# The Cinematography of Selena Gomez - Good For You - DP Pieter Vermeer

Hey everyone, and welcome to Cinematography Database Show. My name is Matt Workman, and this episode we're going to break down the cinematography of Selena Gomez, Good For You. Good For You.
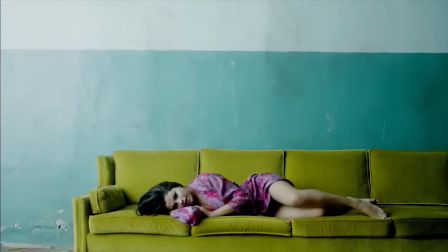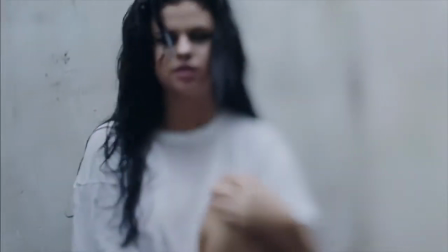15s I'm in my marquee diamonds. I'm a marquee diamond.
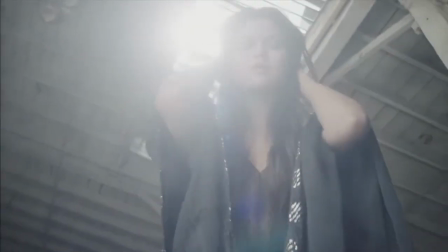20s Could even make that Tiffany jealous. You say I give it to you hard.
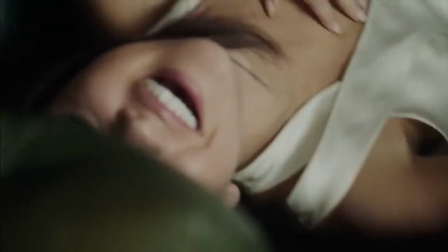28s So bad, so bad. Make you never wanna leave. I won't.
Okay, so here we are. Let's get into Photoshop. For those of you that were asking, this is done in Photoshop. Pretty simple screen record happening here. And I have this new setup so that I can kind of quickly go from making stuff to recording to making stuff, not have to move my camera around and eventually be doing live streaming,
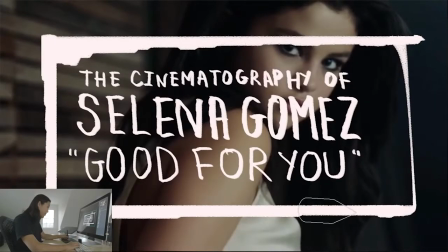52s
that sort of thing. So, here we are. The cinematography of Selena Gomez, Good For You, again, hand-drawn by this guy.
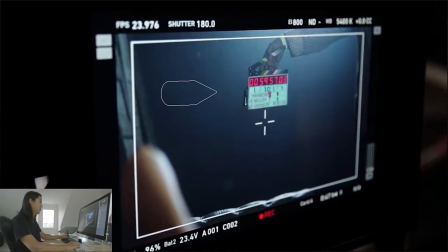61s
Let's look at our slate. That's how I like to start these so far. This is directed by Sophie Muller. Pretty big director. She's been around for a while, doing amazing work. And makes a lot of sense for Selena to actually tap Sophie for this music video, and we'll talk about that in a second. And it's shot by Mr. Peter Vermeer.
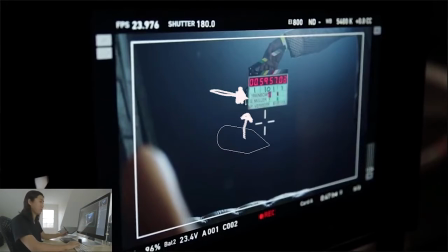80s
Vermeer is a cool last name to have for a DP, because Vermeer was an old school Renaissance painter, and DPs love painters.
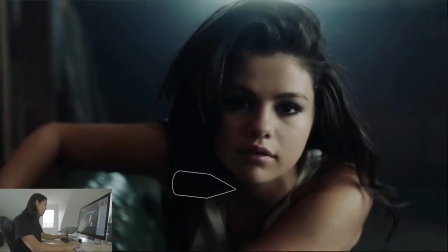88s
So let's start by digging into this first image. This is my favorite setup for the whole music video. I'm going to start there. And I think what we can call this setup at first is just dark, right? I mean, all this background is this very dark tone.
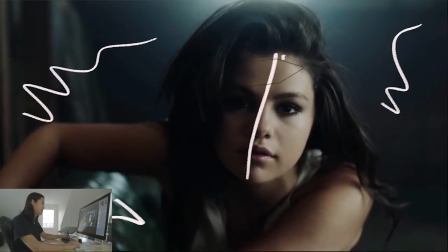102s
And even when we look at Selena's face here, if we do this and her arm, this is called half light. And it's called half light because half of her face is dark or half of it is bright. And if you look at her eye, her right eye, really dark, you barely see any detail.
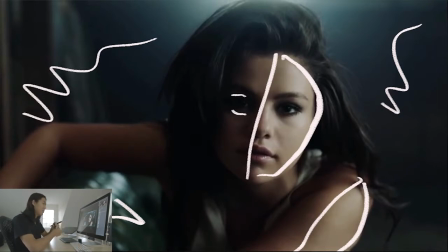119s
And that's not really that common for music videos. It's really not common at all to do that. And the reason is because it's dark and it's not that flattering, but just like the last Justin Bieber video I broke down, Selena Gomez as an artist, as a person, as a human being,
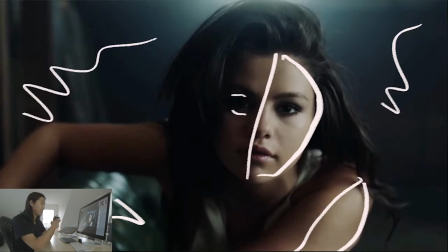135s
she's getting older, and her music is reflecting that, and she wants the imagery that goes with that music to be a little bit more real, a little bit more mature. So we see this kind of like darker, more narrative aesthetic, and Sophie Muller, I forget how you pronounce her last name,
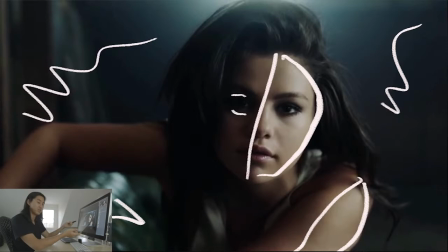151s
you know, she's kind of known for that, for these kind of like more mature branding of artists. So that's why we see this type of imagery, and I think that's pretty cool to see that. I don't personally do a lot of dark imagery. I wish I could. This is kind of like a Bradford Young music video, though his would probably be even darker than this.
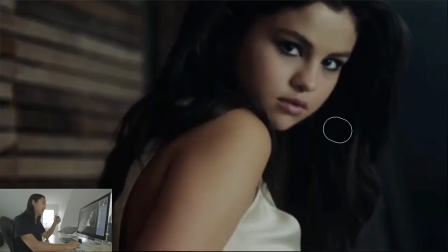167s
So here's that same setup. We're going to get into how he did that in a little bit. But it's the same lighting setup, but it's a little bit brighter in that we have this wood palette, this wood kind of textured wall, but still dark over here, but she's a little bit backlit.
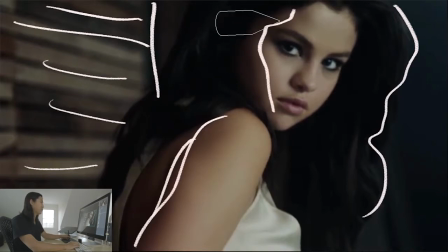181s
But you'll see that the shadow part of her face here, it's very small. So she's actually facing the key light in this one. So it's a way of taking that kind of darker setting up and making it a little bit brighter and making more setups out of it. And again, this pose, this is the, that pose. You should know about that pose if you're a photographer or a director.
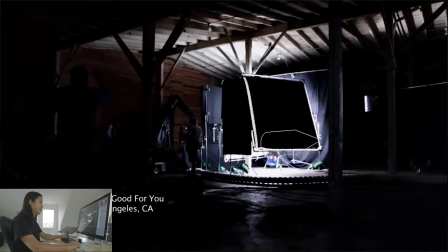199s
So here's our behind the scenes shot. It's a little bit dark, but I'm going to try to call out bits here. This is, I think, an 8x ultra bounce. So basically you're seeing the black side. On the other side of that thing is white. And they're bouncing a light that's kind of like right here.
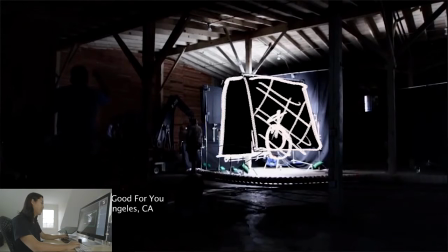214s
It's bouncing into this. And then there's another 8x diffusion. And so the light's bouncing from here through there. Hard to see, but that's kind of like the wide shot of it. It's the best thing they had. And here we are inside of that setup when we go inside of the tent.
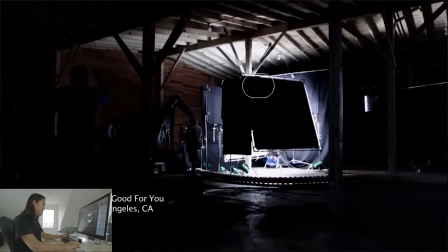228s
I'll go back and forth for a second. So here's the key light. And there inside there, this is us jumping inside of it.
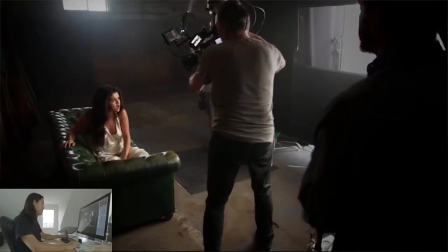235s
So here's Selena Gomez performing again. This side, very dark to camera. And we see Peter here operating the camera. He's doing kind of like a high angle shot.